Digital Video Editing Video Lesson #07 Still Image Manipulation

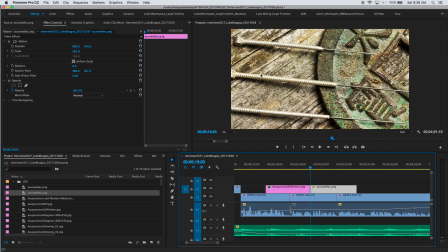8:38 I don't need to make them any bigger. I just want to move them across the screen. So the first thing I'm going to do is place a position keyframe, go to the motion box here, and drag these over to the right a little bit.
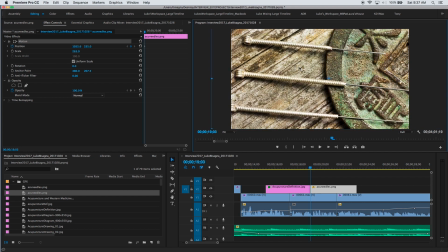8:55 And then I think what we're going to do is, over the duration of the clip,
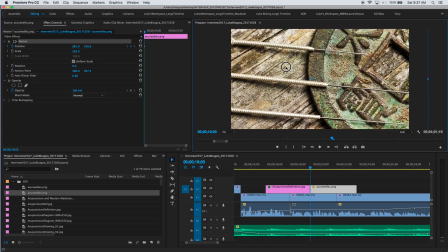8:59 move the graphic this way so that this needle point here becomes more a point of focus.
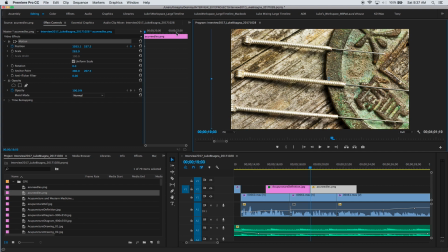9:12 So we'll start out here, and then we'll go to the end of the clip again. 1 frame back. And move this over, being careful not to let the edge come up and show the background.
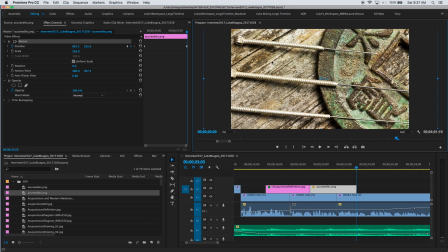9:30 And you want to do something subtle with this. You don't want to move it all that much because the clip is only 4 seconds long and you don't want it to race across the screen.
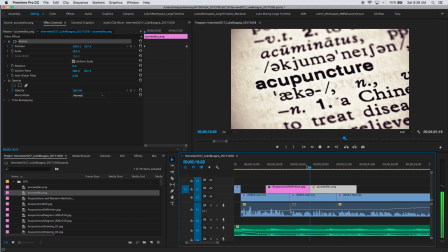9:39 So let's check that movement now.
Needles, which does not contain any chemicals, and we use the Pretty good.
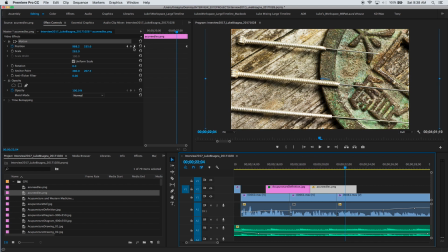9:46 I think I'm going to have it move just a little bit more. So I'm going to use the keyframe navigator here to go to my end keyframe. There it is. You can see I'm on that keyframe because this keyframe indicator is highlighted blue. And I'm going to move it over just a little bit more.
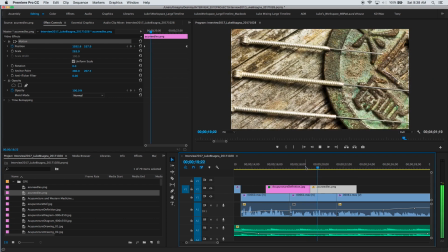10:07 All right, let's try that again. needles, which does not contain any chemicals, and we use the needles to reduce pain. Good, I like that a lot.
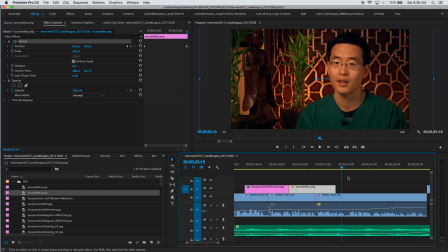10:16 Okay, so now we've covered both our jump cuts, and I want to have one more graphic in here that actually shows the needles in use on one of his patients. So I'm going to go here to the end of that graphic, mark it in,
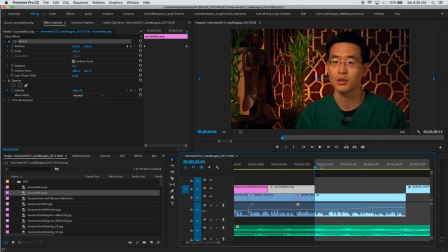10:33 and I'm going to determine where I want the out to be based on what Ed is saying. So let's give a listen.
Pain, increase blood circulation, and improve your immune system to make Okay,
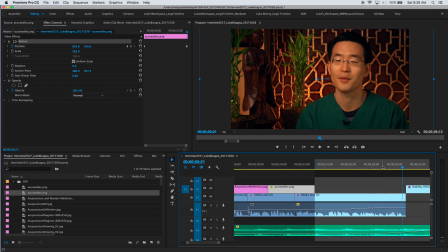10:47 so I think what I'm going to do is have the next graphic leave the screen when he says, make you feel better overall. you feel better overall.
Place focus on him saying that and this little smile he kind of gives.
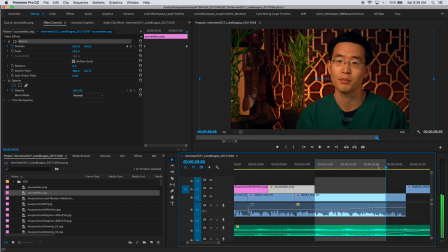11:05 All right, so I'll mark my out there. About 6 seconds. You can see right here. So the graphic I'm going to use for that is this acupuncture needles close-up right here.
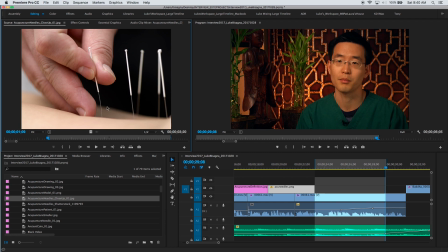11:22 So again, I'm going to remove the out on this and edit it down with the period key.
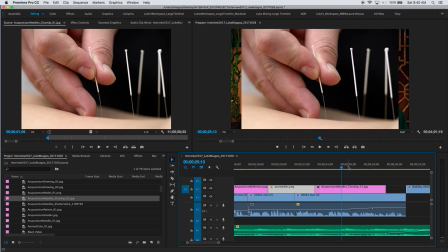11:28 And there it is. Doesn't quite cover the screen, but it's a lot bigger than the other graphics we had. Okay, so I think what I'm going to do is use another sort of old school trick,
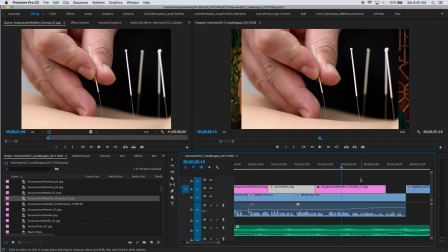11:43 and I'm going to use this graphic itself as a background to move this graphic on top of. All right, so the first thing I'm going to do is double this graphic so that I can have 2 layers of it in the timeline.
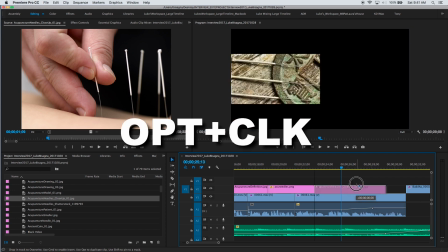12:00 So I'm going to hold down Option, click, drag up, release, and then let go of Option.
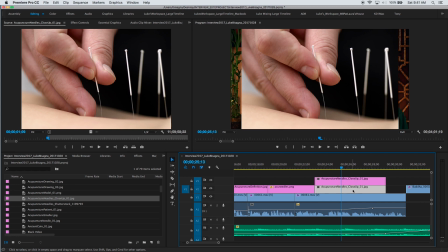12:06 And you can see I've got 2 layers now of the exact same thing. I'm going to take the bottom layer with that selected, head over to the effect controls,
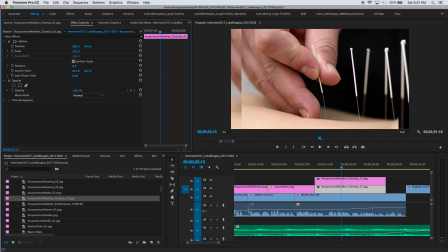12:14 and scale it up so that it becomes large enough to be a background. The next thing I'm going to do is go to the effects panel and again grab our good friend Gaussian blur,
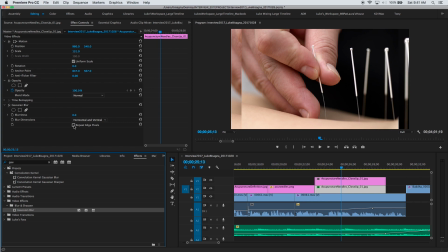12:30 drag that on to the bottom layer, click repeat edge pixels, and increase the blurriness to something like, I don't know, around 50.